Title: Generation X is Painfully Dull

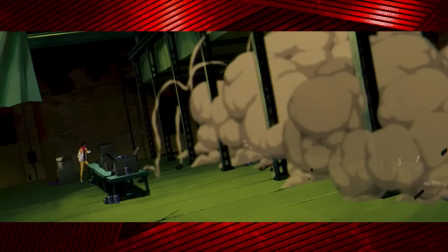(4:09)
X-Men the Animated Series was a godsend, and I'm so glad it's back and better than ever. Which reminds me, want to interact with the X-Men themselves? Special thanks to Whatnot for sponsoring this video.
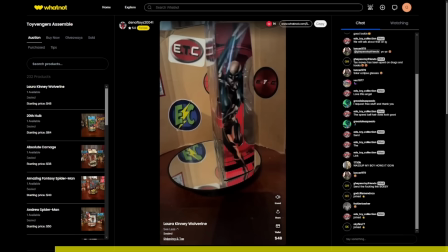(4:20)
Whatnot is an amazing app for buying and selling merchandise with a personal touch to connect sellers with their audience during live interactive auctions.
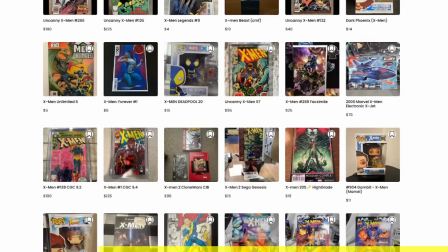(4:28)
And this month, from April 11th to 14th, Whatnot is holding the world's largest virtual convention exclusively on the Whatnot app.
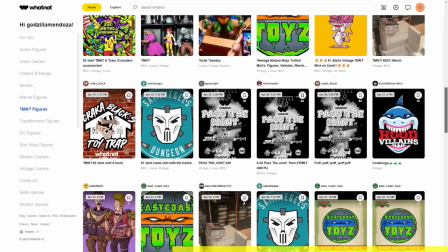(4:36)
You can get items signed by your favorite celebrities and creators without the hassle of standing in never-ending lines.
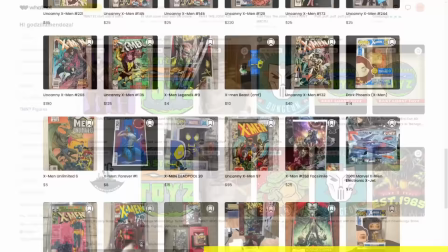(4:42)
There will be over 1,400 exhibitors, including sellers, artists, celebrities, and studios like Marvel and more.
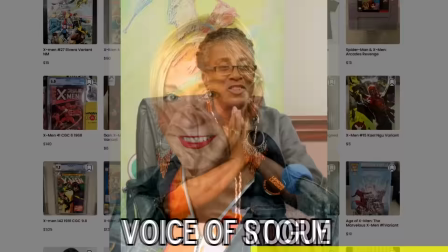(4:49)
Even shows on Friday, April 12th with the cast of X-Men 97, so you can come hang out with Lenore Zahn, Allison Seeley Smith, Tony Daniel,
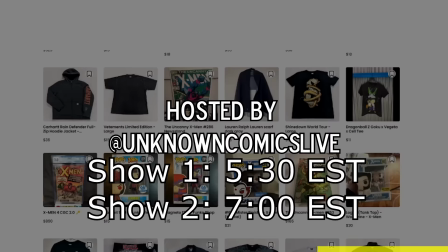(4:58)
and Catherine Disher, which will be hosted by Unknown Comics Live starting at 5:30 to 6:30 Eastern Time and 7 to 8 Eastern Time.
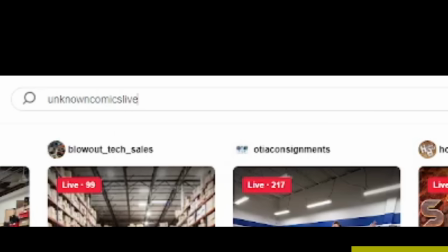(5:07)
To set your reminder for the stream, log into Whatnot and search for Unknown Comics Live and select the reminder option so you won't forget to check it out.
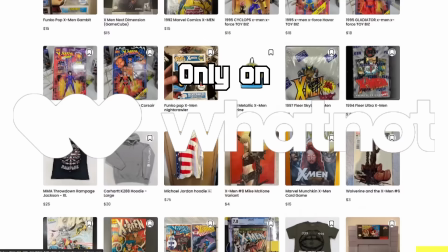(5:15)
Be sure to use my link in the description to get started with Whatnot today. Be sure to download the Whatnot app and set your reminder so you don't miss this massive event.
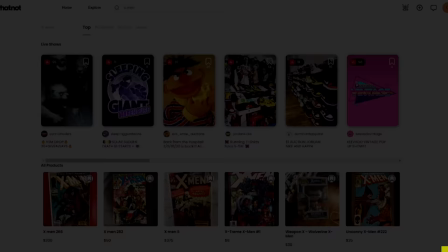(5:24)
Now back to the video.
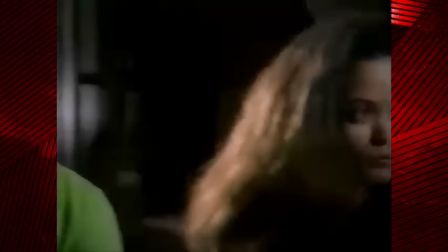(5:26)
It seems that the crew was very cost-conscious when it came to picking characters whose powers have to be depicted with visual effects.
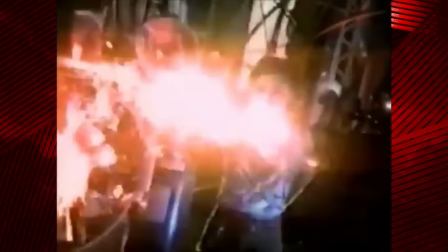(5:34)
Jubilee's powers are ones you can't really get around using at least some level of computer graphics,
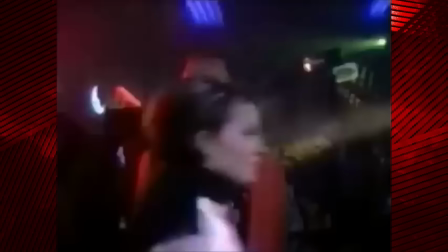(5:40)
unless you're really crafty with pyrotechnics, so she only uses them like twice?
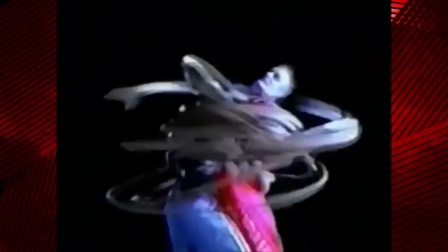(5:46)
And apart from Angelo's big Reed Richards moment at the end of the pilot,
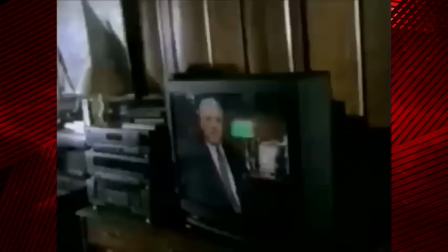(5:51)
the only other heavy VFX moments are when Kurt, uses his
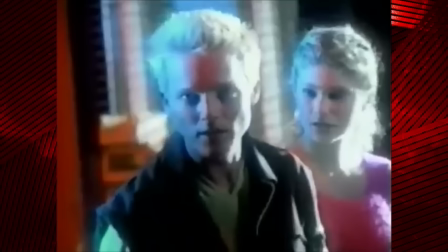(5:59)
thermodynamic emissions from his eyes. Which, again, he only uses twice.
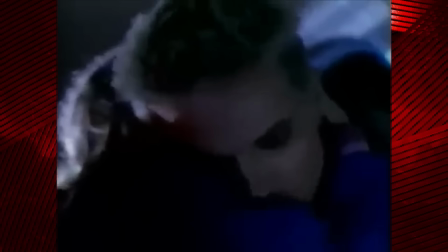(6:04)
Otherwise, he mainly uses his other mutant power, X-ray vision, which is always just verbally implied.
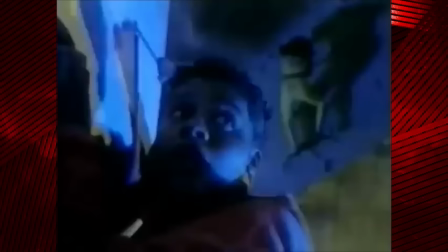(6:10)
This other guy's power is to harden his skin to match whatever he touches.
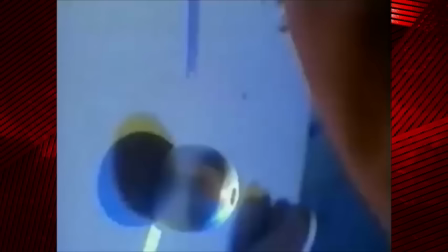(6:14)
It doesn't have a visual effect on his skin,
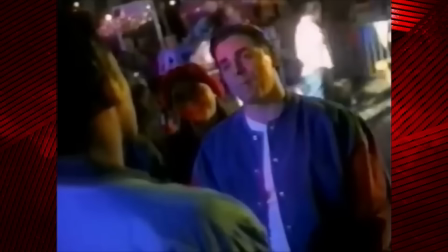(6:17)
so it's depicted by using practical effects like breaking styrofoam logs on his head or a character hurting their hand when they punch him.
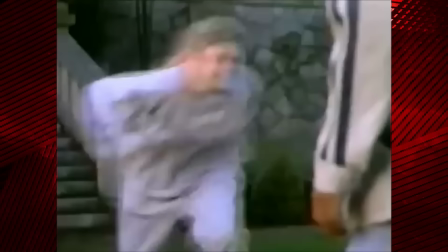(6:24)
Arlie Hicks, aka Buff, has a physical mutation that makes her jacked.
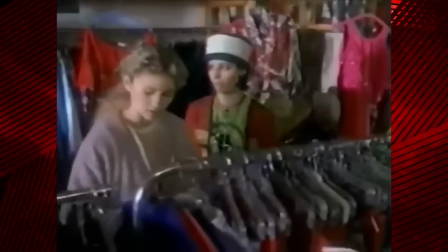(6:29)
She wears loose-fitting clothing throughout the entire movie because she's immensely insecure about her musculature,
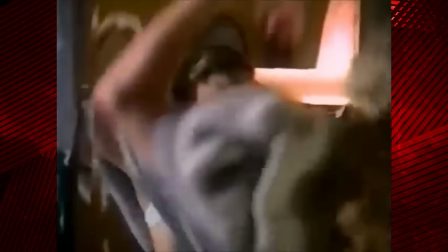(6:36)
and the only time we get a look at her physique is when she's trying out an outfit in a fitting room.
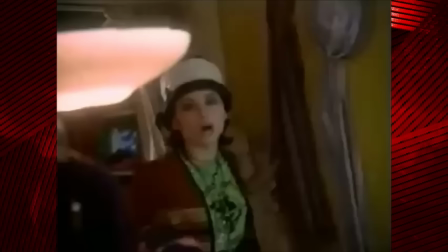(6:40)
They do this hilarious cut to a body double that's definitely not a male bodybuilder in a wig. But hey, I guess it works. Better than trying an ambitious CGI monstrosity that would have aged terribly, or an awkward muscle suit.
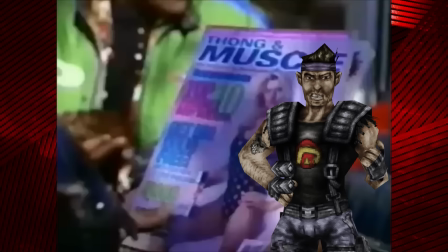(6:55)
But girl, you got nothing to be ashamed about. Over here, we love a muscle mommy, and anyone who doesn't is a coward.
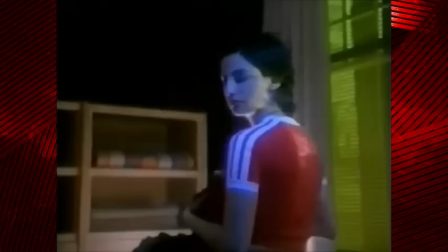(7:02)
This last student, Monet St. Croix, or simply M, her mutant power is that she's better than you at everything.
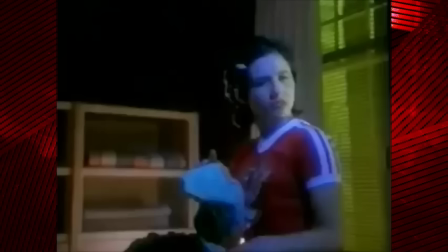(7:11)
I'll just let her rattle off her powers.
Wait a second, what was your special gift? Speed reading and humility?
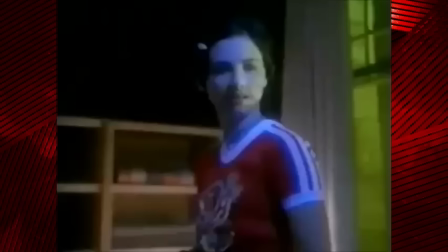(7:17) And there's the experts can tell, I'm perfect. I have advanced brain functions, high density skeletal mass, superior tissue and endocrinology.
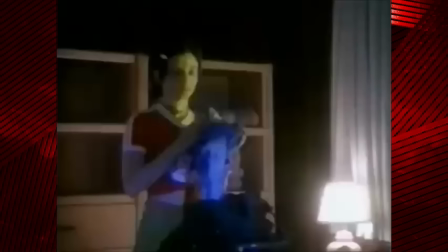(7:24) I'm immune to all known viral and bacterial entities. I have level 8 invincibility, including high dynamic thermal repulsion.
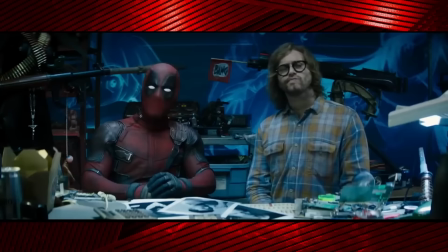(7:30) Yeah, well, you're sure repulsing me.
So, yeah. Isn't that Shatterstar's power?
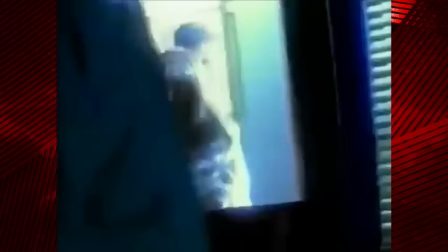(7:37) I'm basically better than you at everything.
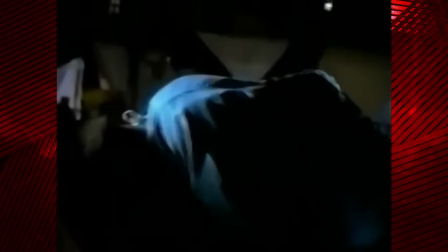(7:39)
So the plot is that Emma Frost once shut down this unethical scientist named Tresh by ruining his experiment.
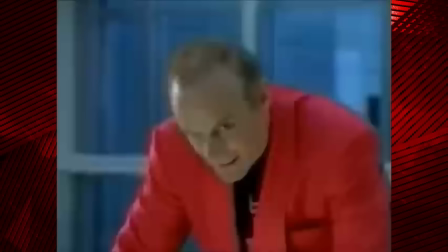(7:46)
He's building a device to go into people's dreams and implant suggestions that'll change their behavior when they're awake.
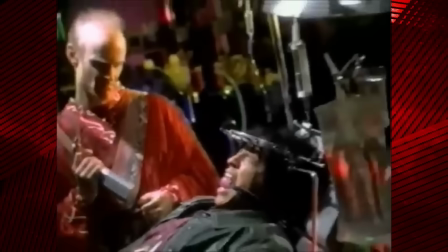(7:52)
Oh dear God, he invented Inception. It's just Inception.
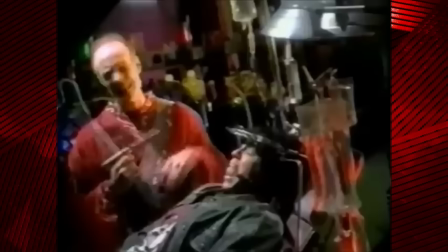(7:54)
Tresh wants to get revenge on Emma by finishing his dream machine and using it to steal power from mutant students at Xavier's school.
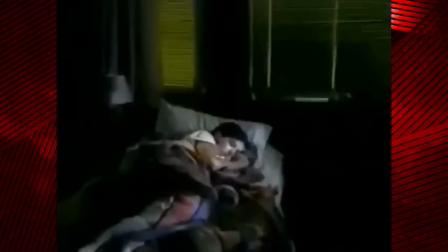(8:02)
Already this show has some very basic things about X-Men wrong.